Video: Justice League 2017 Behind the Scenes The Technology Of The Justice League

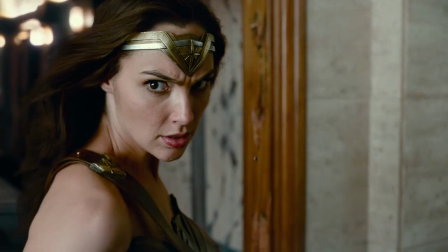The Justice League, a group of unique individuals with abilities that defy the limitations of our world.
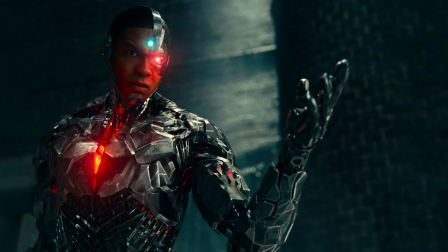But even the most spectacular superheroes can be made stronger with the aid of technology.
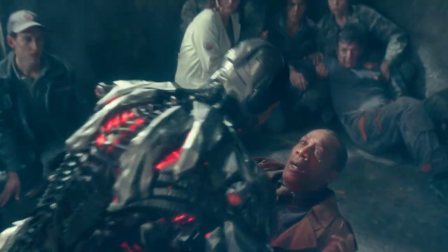To create tech worthy of the Justice League,
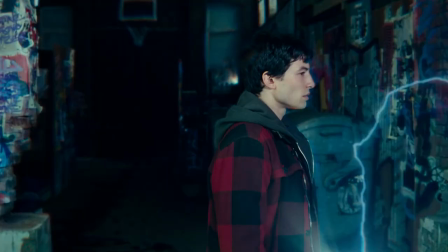filmmakers looked at the evolution of each character to determine how science and mechanics could serve their individual needs.
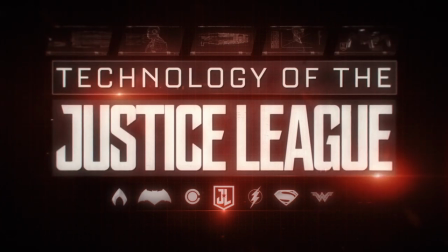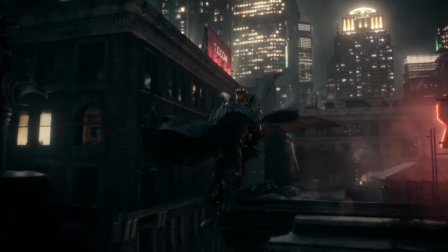As the only member of the League without superhuman abilities, Bruce Wayne's transition to Batman is only possible through human innovation.
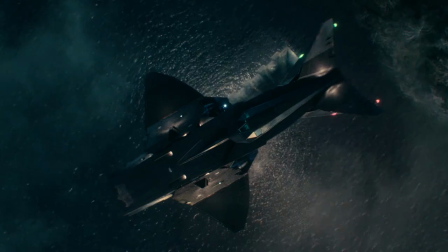What are your superpowers again? I'm rich.
And that includes his collection of customized vehicles.
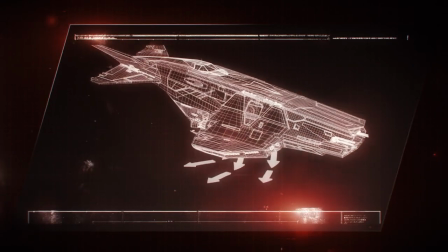Case in point, the Flying Fox. A vertical takeoff troop carrier immense enough to house the Batmobile within.
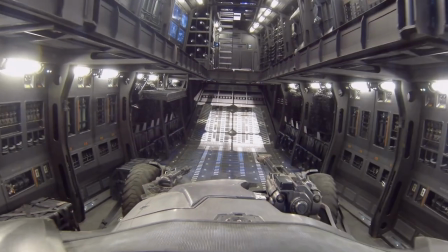This is the opening we just walked in through. The set starts in the cargo bay, goes all the way to the cockpit. we've built the entire interior of the craft.
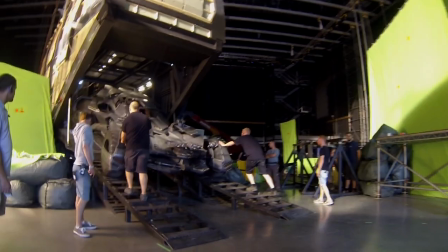So you see the Batmobile here, and those are to scale. So imagine a section of the craft here, the Batmobile is sitting somewhere inside.
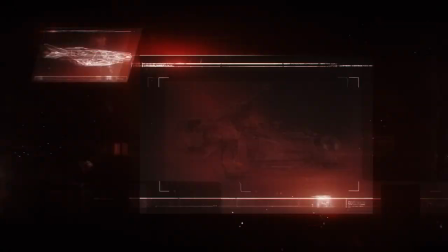For its noteworthy design, production designer Patrick Totopoulos combined the aesthetics of the Batmobile with various military aircraft,
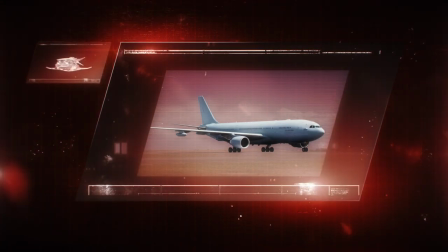ranging from Boeing C-17s to the European Airbus. And drawing influences from World War II fighter jets,
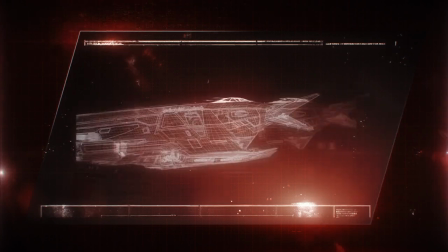Patrick pushed the cockpit back from the long nose to create a formidable vessel worthy of the caped crusader. This is not a sci-fi vehicle. It's actually very much based on bombers of today's in the last 20 years.
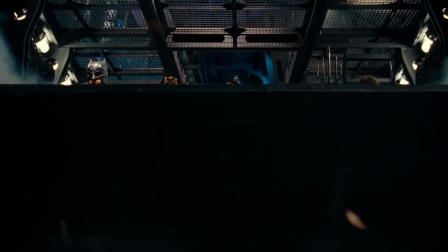How many of you tell you? Prototype troop carrier.
There's an aspect of it that's very grounded.
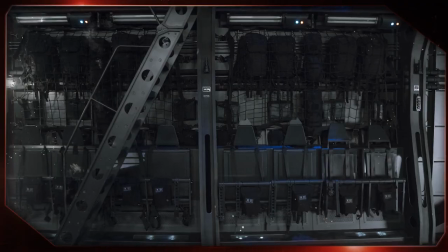See the seating area here, the netting on the back. All the seats are designed to be lowered and they can sit.
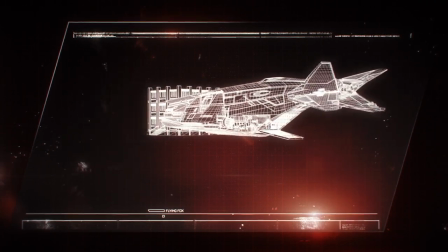Scaling three stories high, the Flying Fox contains an array of technology,
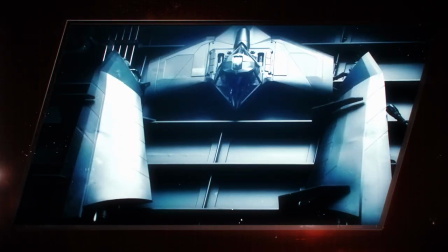weaponry, and surveillance equipment. anything a vigilante hero could ever need.
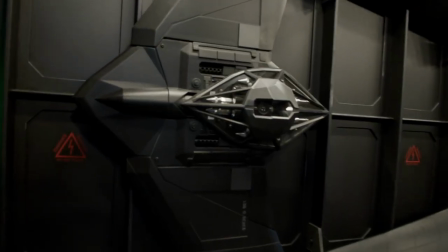I wanted to give him one new toy, which was real Batman, and came up with the idea of some drones.
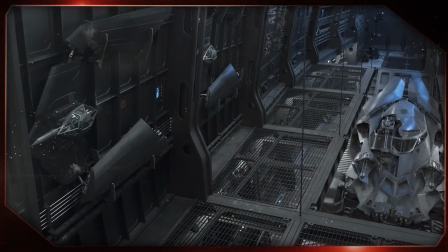Just the idea that he would launch these drones out as little surveillance pieces or even arm-to-the-teeth weapon pieces to go and do something.
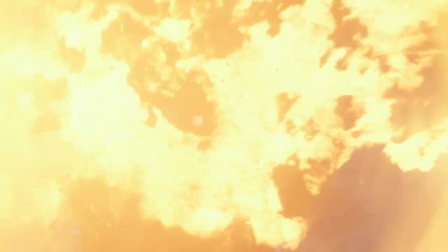The Flying Fox is Batman's answer for taking to the skies, but Bruce Wayne is also prepared for battles that stay a little more grounded.
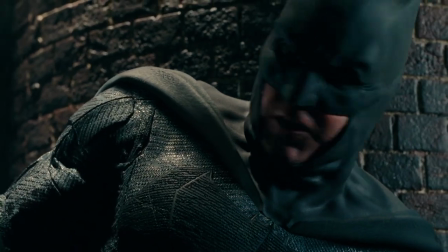Alfred, I need the Nightcrawler. I thought you'd never ask.
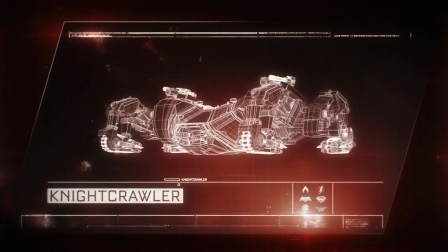With two modes of transport, the Nightcrawler can shift from tank to all-terrain climber, with the flick of a switch.
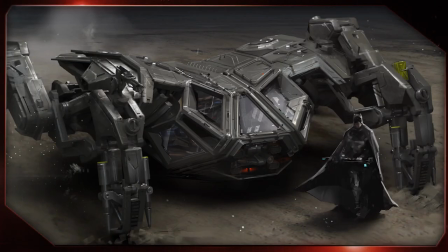As we developed it and the language of Batman was in there, it sort of came together and became a vehicle that was believable.
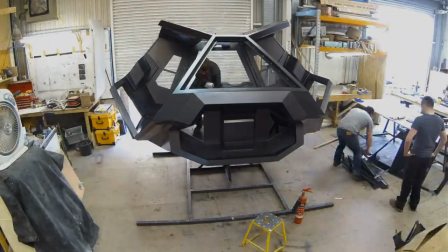All the top of the craft is built, but the actual legs and all the locomotion will be done in CG.
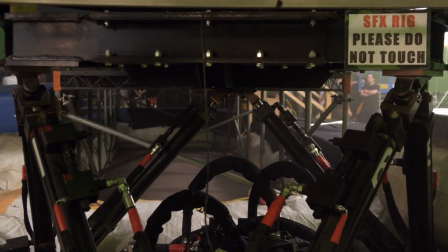We have a small motion base underneath the Nightcrawler. Action!
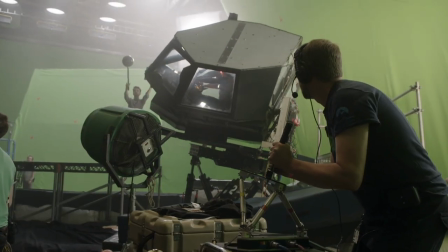Whatever I do here, it moves the hydraulic cylinders to where they need to be.
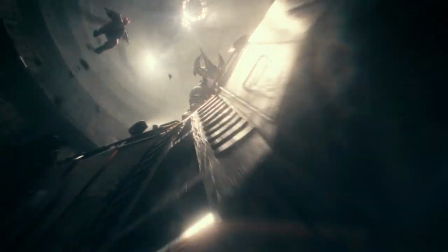Jesus. He is tall.
To incorporate reality and functionality to the motion of the vehicle,
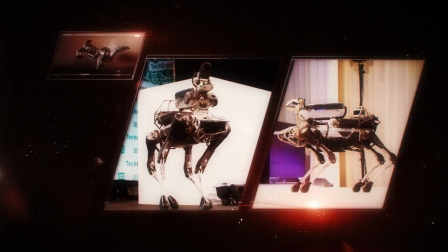visual effects base the articulation of the arms on real-world robotics and its heavy-duty look on forklifts and drilling machinery. When it goes into crawling mode, on each side of the tread, it has these spikes. And so when it plants the foot against the wall, right on contact, the spikes I need aside go into the wall.
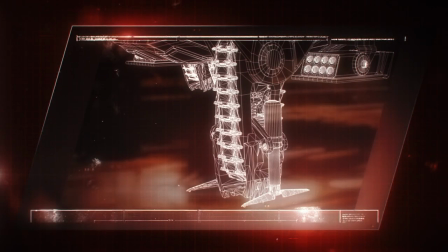And then the tips of the spikes kind of expand out a little bit to anchor it. So it drives each foot into the wall as it climbs up. It leaves a gigantic mess.
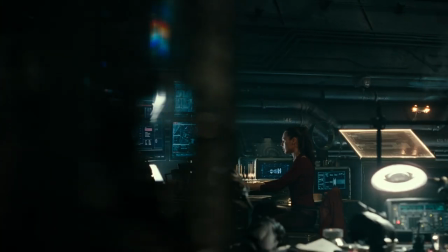Bruce Wayne needs tech to survive on the dangerous streets of Gotham. But he isn't the only member of the Justice League to embrace the advantages technology offers.
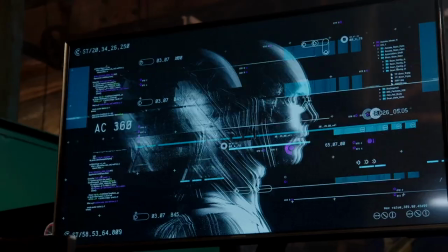As someone with an intimate interest in quantum mechanics, mechanical engineering, and electronics,
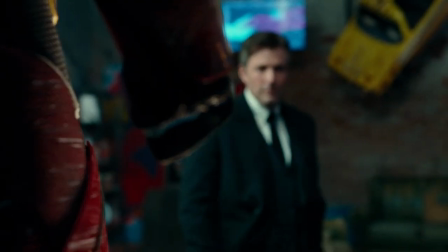Barry Allen is well-equipped to design his own protective suit. It's his DIY self-preservation suit. He's trying to make something that's aerodynamic and to reduce friction as much as possible,
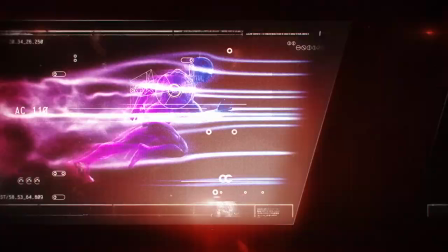but then something that can hold up in the high-intensity speed and heat, and something that can also be grounding a lot of the currents that are coming through him,
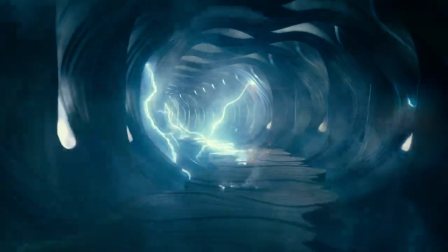because he doesn't yet know how to handle all the current moving through them and it's got to go somewhere.
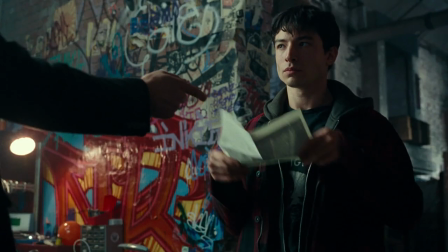Barry's extremely intelligent and as a young person great with technology so we thought well what would Barry do?
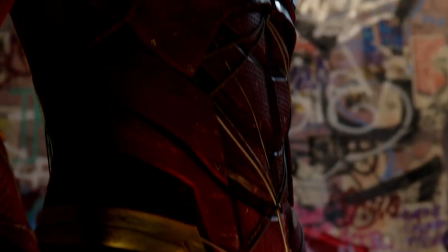He's probably gone online, bought a 3d printer, researched incredible materials and things that can resist heat and energy.
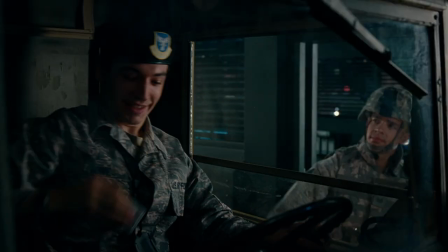Who knows he's so fast he might have stolen into NASA and grabbed some special materials that they're developing.
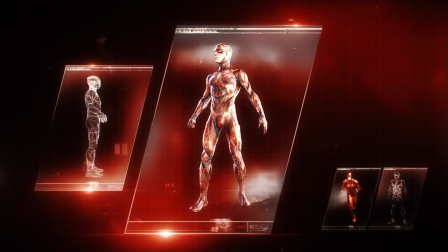Adopting the idea of a prototype, costume designer Michael Wilkinson and his team employed their own innovation to craft the costume from
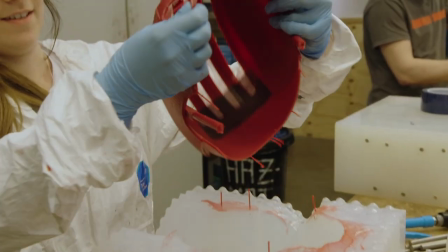sculpting bits by hand to using actual 3D printers to developing custom fabrics.
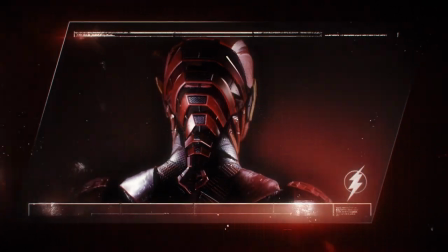There's a sense with the suit that there's like lots of layers of different ideas some parts that have sort of been very damaged as he's working things out.
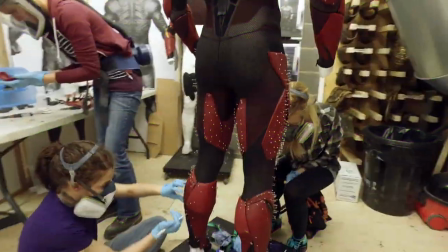There's over a hundred pieces that are cast and adhered to the under suit to create this costume and then on top
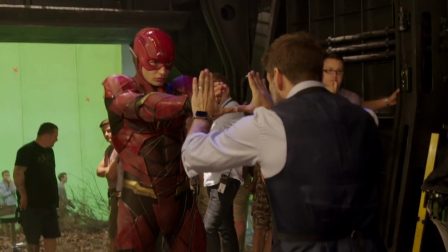of that you have this complex system of wires that crisscross across the body and they're all put on by hand,
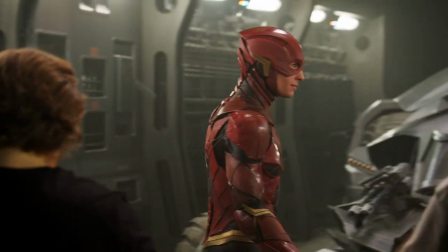art finished, and create this incredible sort of matrix across the surface of the costume.
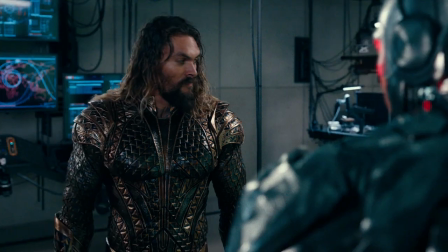Is this a bad time to bring up my blood sugar? Very hungry.
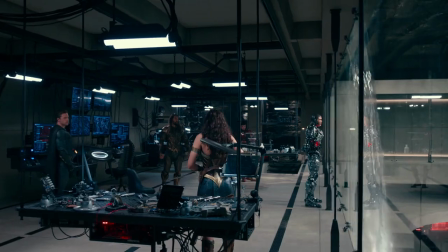Technology may aid various members of the Justice League, but for Cyborg, it's a source of great conflict.
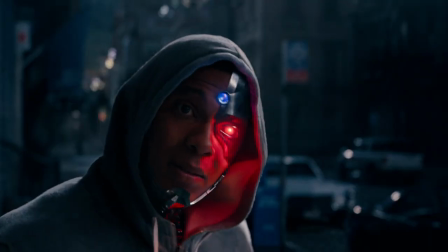I don't know how you got these gifts. Gift? No one else can do what you do.
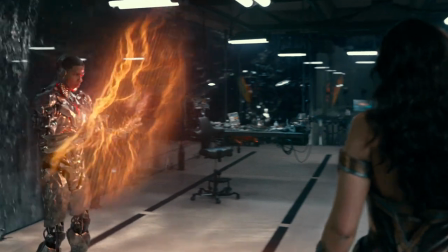Unable to separate himself from the alien tech that keeps him alive, Cyborg is in constant contact with anything and everything electronic.
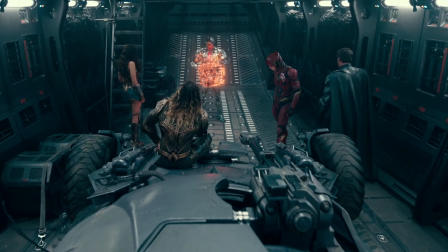The technology that he uses in this film is apocalyptic tech, because the Mother Box is actually what created him, what gave him his cybernetics.
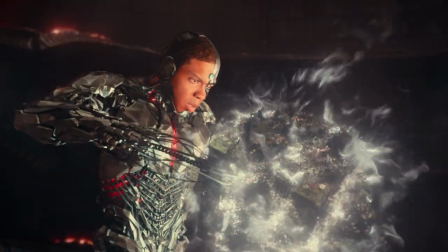You were born of her.
It's nothing that this world has ever seen. So he can fly.
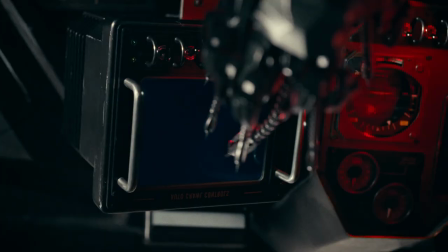It imbues him with super strength. He can interface with anything technological.
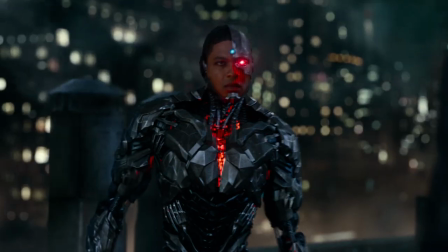He has worlds of information at his disposal, not just from our galaxy, from other galaxies and universes, which is pretty cool.
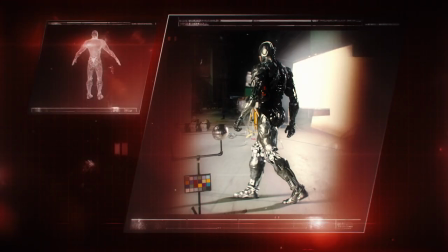To create a hybrid of man and machine, filmmakers collaborated to create a superhero that felt otherworldly, but also echoed the look from the comics.
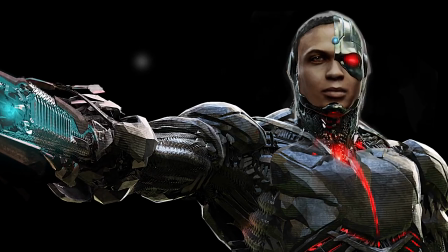There's an apocalyptic core in the center that helps power the suit. You'll see the facial structure is more of the traditional cyborg with a data stream in the center.
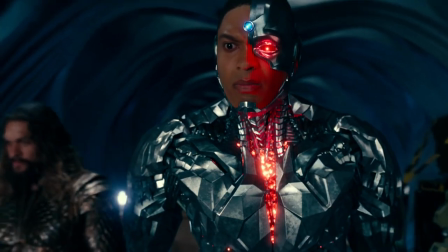This is amazing.
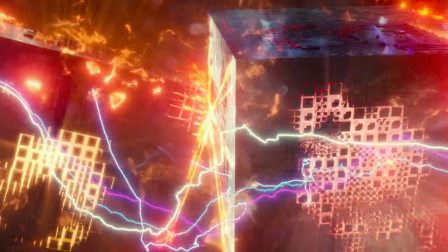The mother boxes are living machines, so the design for the cybernetic suit is almost twisted to sort of resemble the mother box.
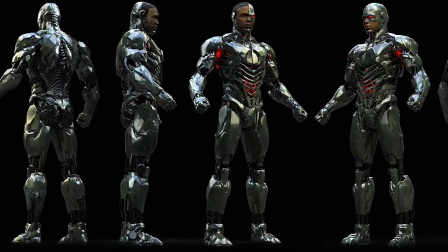You'll see a lot of moving pieces, just constant, just in motion. Most of our design considerations that went into it were about the surface properties,
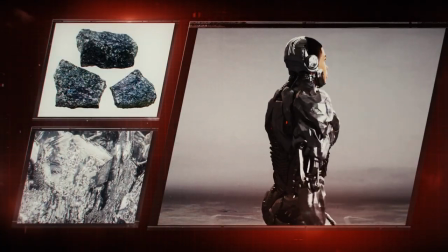the kind of galvanized metal look to some of his armor plates, like you see on sort of industrial metal plates.
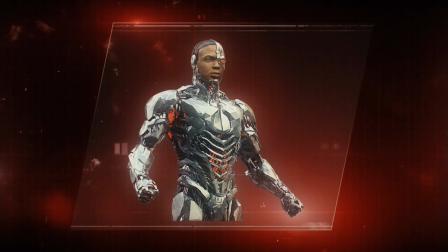And we wanted to use this, but introduce a kind of alien or exotic flavor to it, so we looked at images of crystallography
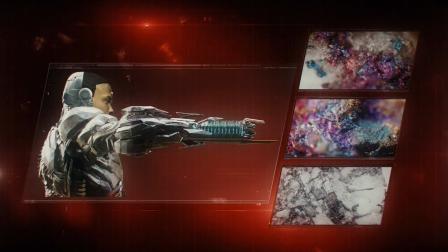and iridescence you see in bismuth ore, and add this to the surface qualities that we assigned to his body parts.
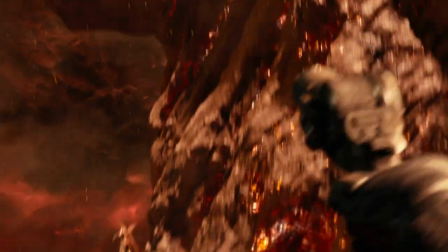Booyah.
For the Justice League, technology is another tool used to defy the forces that threaten humanity.
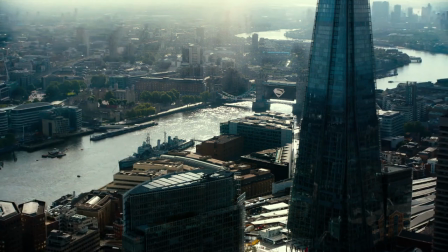But in our world, a world without superheroes, technology can bridge the gap between the mundane and the extraordinary,
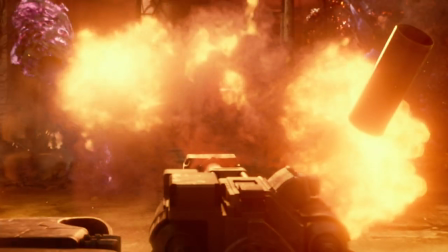allowing filmmakers to conjure things on screen that once only existed in our imaginations.
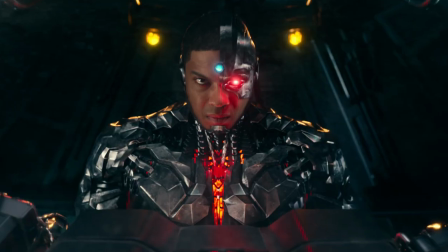Whether it's vehicles capable of climbing walls or mechanical beings capable of almost anything,
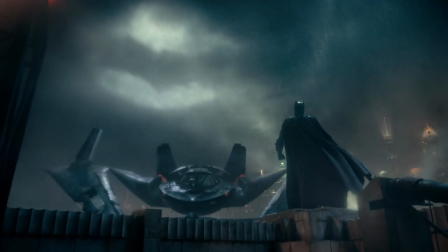only by embracing the limitless potential of technology may these things one day transition from fantasy into reality.